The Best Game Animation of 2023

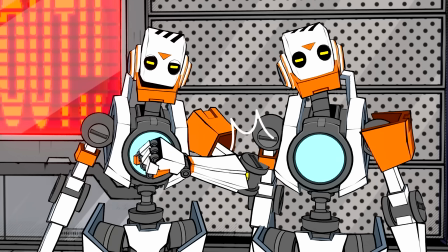(24:43)
But these animated performances are not only nailing the comedic delivery,
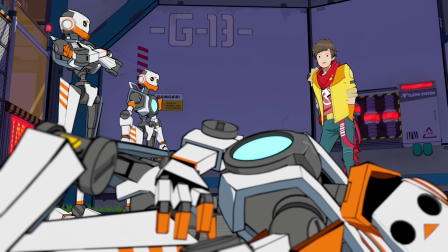(24:47)
but doing so in a language that's probably not fluently spoken by the majority of the people in this Japanese studio.
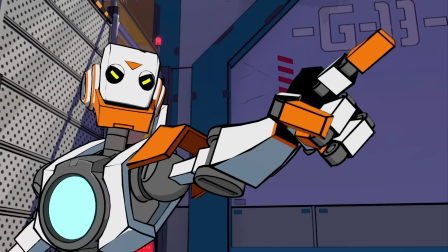(24:52)
Huge congrats to everybody at Tango Softworks!
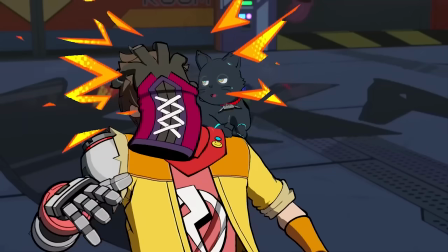(24:55)
Game development is always a challenging, often exhausting process, but it's hard not to feel the creative joy that went into making this, and I'm so happy it exists.
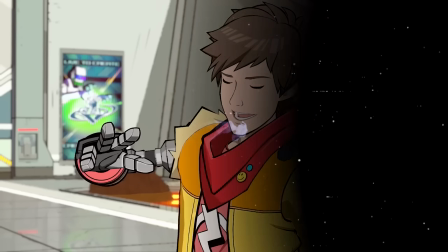(25:04)
But speaking of games thriving on intentionally limited frame rates, I want to talk about Pseudo-Regalia.
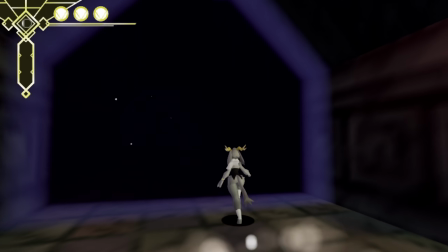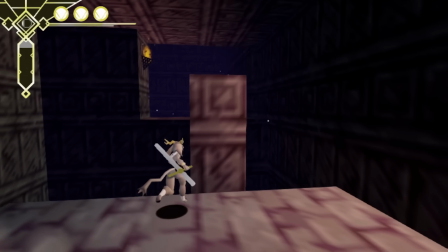(25:15)
This retro-inspired Metroidvania may be a tiny indie project, and it does have its rough edges,
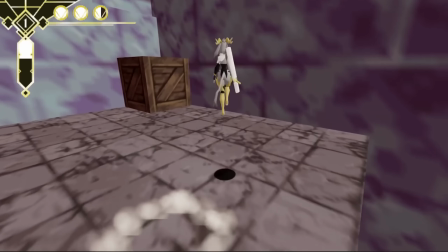(25:21)
but there are not a lot of 3D platformers with with characters that feel quite this good to control.
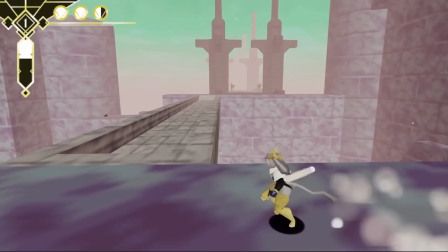(25:26)
Good game feel can be such a difficult thing to analyze and put to words,
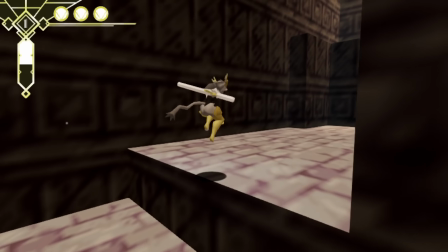(25:30)
because it involves the combined work of several disciplines coordinating in ways which are often invisible to the player.
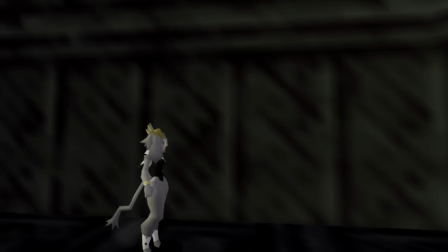(25:36)
There's all of the carefully-tuned logic under the hood that determines how quickly your character will accelerate when you move the stick,
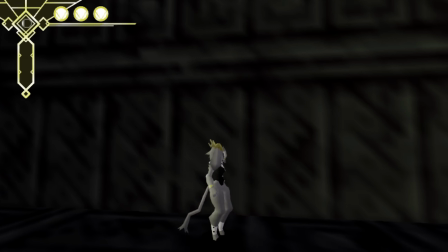(25:43)
how sharply they can turn, the arc of their jump, and exactly how much or little control you have over your trajectory once you're in mid-air.
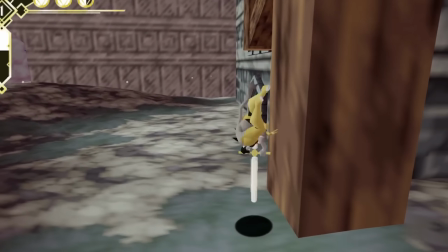(25:50)
But then, on top of that, there's the character animation, providing the visual feedback for your inputs.
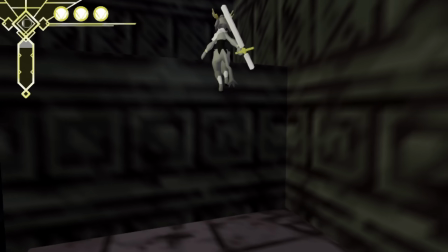(25:55)
And when that control logic and visual feedback are coordinating just right,
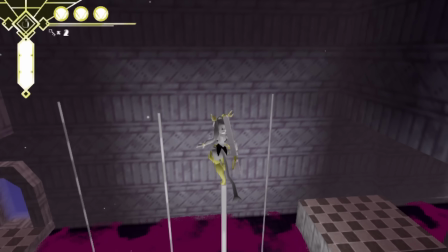(26:00)
it can make that character feel almost like an in-game extension of yourself, going exactly where you want them to.
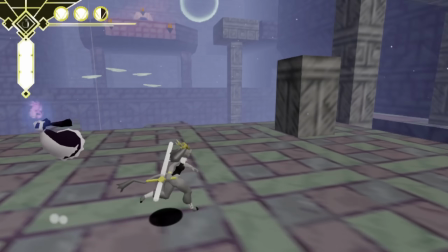(26:06)
Now, the characters and the enemies in this game are all imitating that relatively low frame rate look of the N64 games, which inspired this aesthetic.
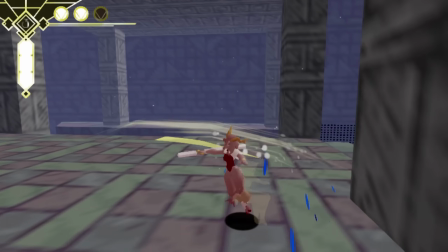(26:14)
And I would expect that to impact game-feel in a negative way. I mean, your character's animation is only being updated every third frame.
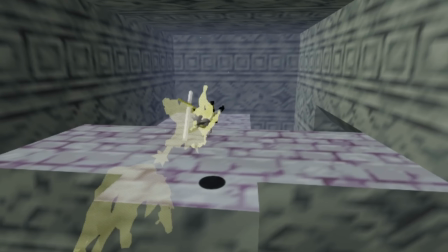(26:22)
You are getting less visual information, right? And in some cases, that is true.
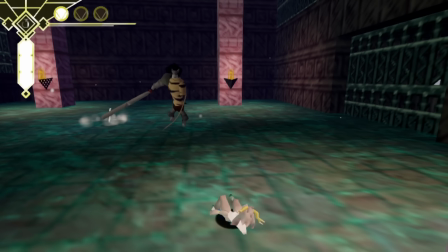(26:27)
Attack animations are a little muddy, and enemy movesets can be a lot harder to read and react to than I think they probably should be.
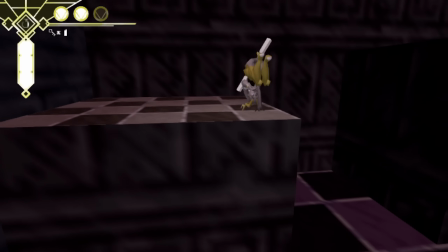(26:33)
But in terms of how your main character controls, the held frames have almost no negative impact on play.
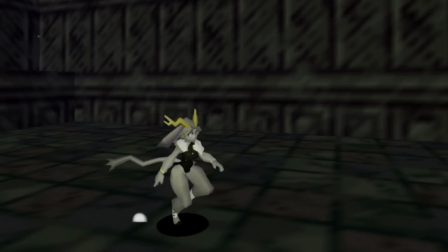(26:39)
And I think that's for a couple of reasons. One, even if your character's pose only updates every third frame, your location in the world is updating on every frame,
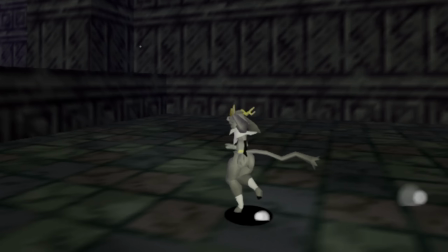(26:47)
so your current position and trajectory through the environment is always clear. And two, the posing on these animations is really strong.
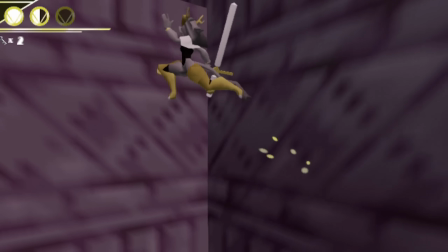(26:54)
So even though each frame is being held three times longer, the posing on those frames is dynamic and clear.
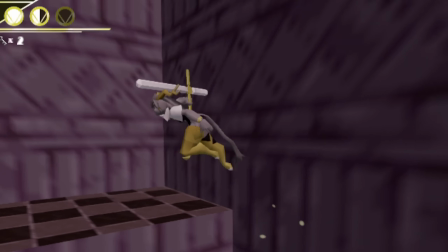(27:01)
And what's more, the limited frame rate actually makes your character's motion feel even more snappy.
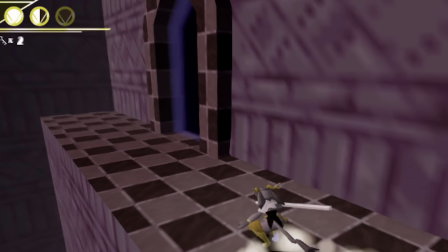(27:07)
That's the benefit of held frames like this. It emphasizes those extended micro moments and sharpens the contrast between them.
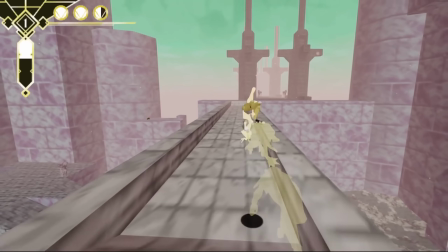(27:13)
It's so cool seeing games like this which evoke the limitations of retro hardware while also improving upon and polishing the gameplay experiences that inspired them.
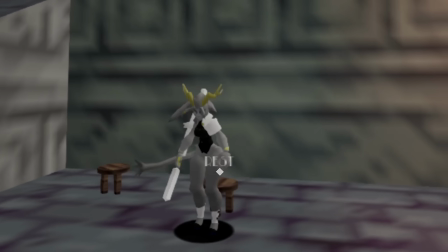(27:23)
But, at last, only one 2023 game remains to be celebrated.
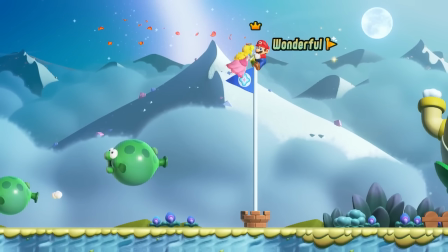(27:28)
And, again, to the surprise of absolutely no one, that game is Super Mario Bros.
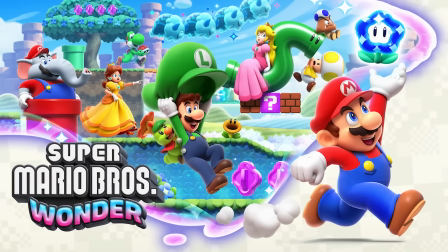(27:33)
Wonder.
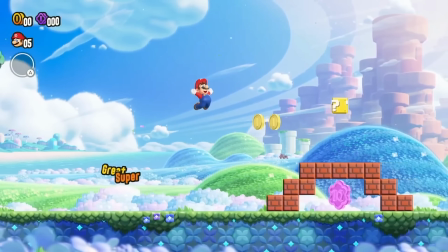(27:38)
One of the bigger challenges when animating a cartoon character in 3D is figuring out how to match the appeal of a 2D drawing.
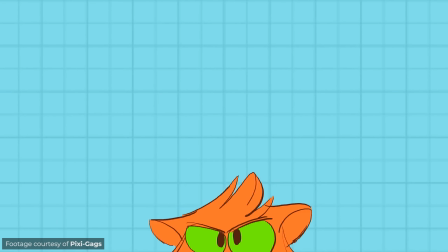(27:45)
A traditional animator can easily adapt and exaggerate a character's form to emphasize motion or enhance their visual appeal from any angle.
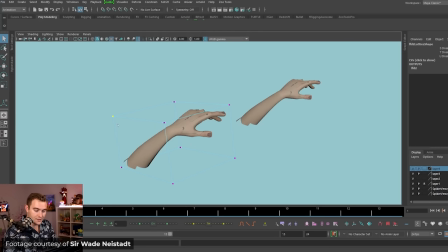(27:54)
They just have to draw it differently. Giving a 3D mesh that kind of malleability is possible, but much more complicated.
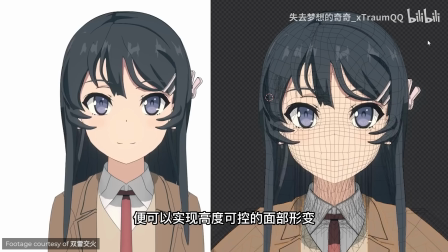(28:02)
Have you ever seen those clips showing how you have to morph and distort a 3D anime character's face in order to imitate that familiar,
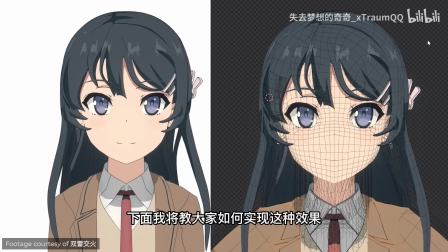(28:09)
hand-drawn anime look from multiple angles? That is exactly the kind of thing I'm talking about.
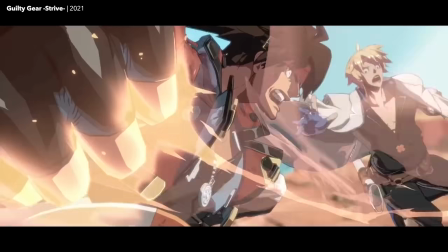(28:13)
And it's not always feasible, especially in games,
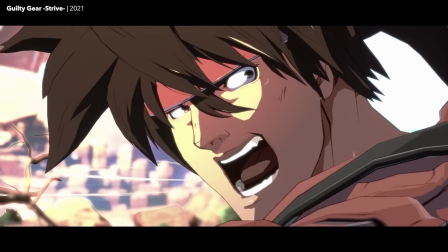(28:16)
but cheating your 3D characters' shape and posing to camera like this can make a huge difference in how appealing they look.
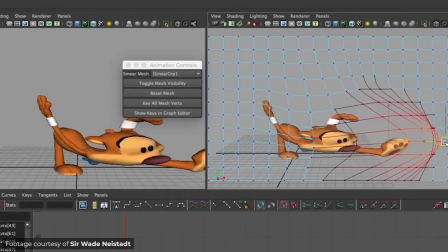(28:23)
3D film animators are doing this all the time.
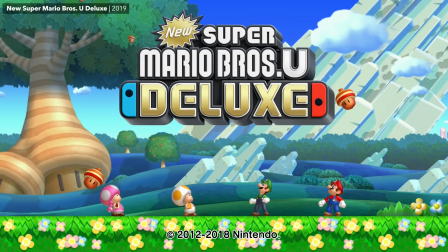(28:26)
Now, side-scrolling Mario platformers have been using 3D character models for years, and the animation in those games has been good.